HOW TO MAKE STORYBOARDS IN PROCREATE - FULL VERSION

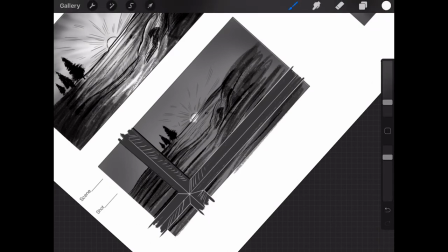(48:23)
You don't need to go super tight defined we're gonna go like this here we're gonna do a big like that just like this
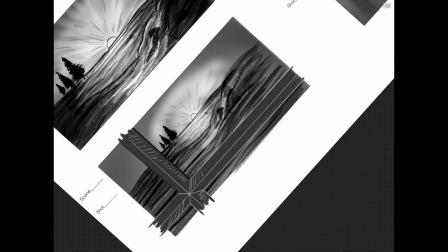(48:33)
and we're gonna shrink it it's the way to go ahead to convey the emotion of the scene and what's happening it's a new dawn you know it's a whole new day it's another day everyone experiences this one thing but
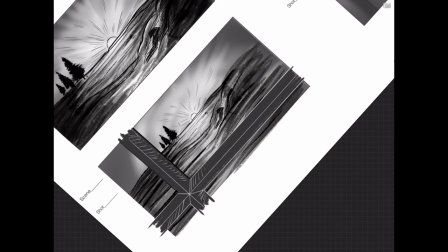(48:51)
how do you make it interesting how do you make it beautiful and how can you make it pleasing to the eye and this is a way of
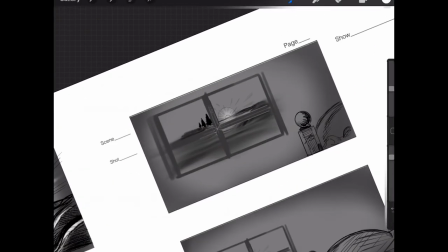(49:01)
doing it here and we're going to continue this on here like that there you go see
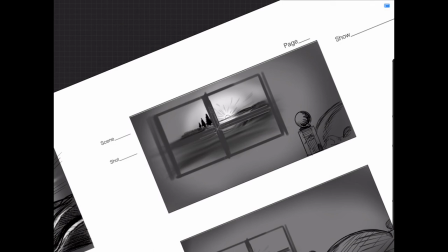(49:06)
and it's sunny and let's add some to the room like
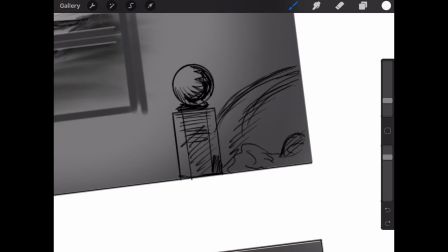(49:12)
not so much double tap to undo and we're going to go ahead and just there you go like this
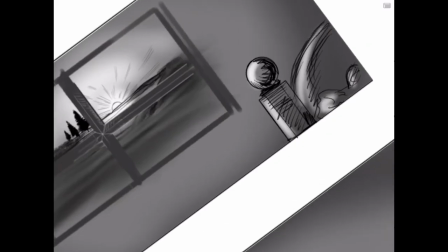(49:17)
we see there's something else in this room that's
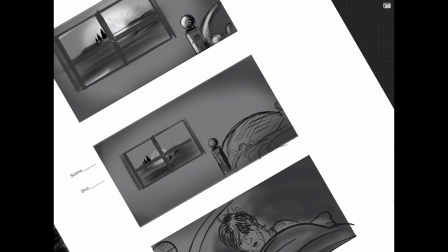(49:23)
hitting this and we want to go ahead and continue doing that here you know
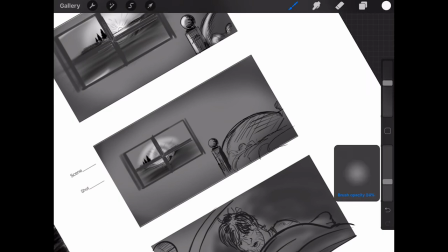(49:28)
we want to see the rest of the room so i'm going to increase this but lower the opacity because i don't want to show that you know it's
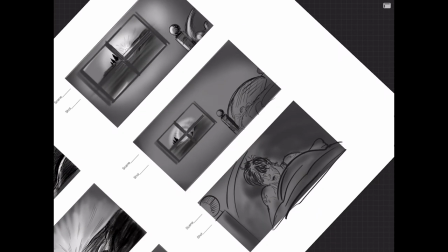(49:36)
lighting up all of the room just where the window is and you know I want to do something afterwards to show that we've got a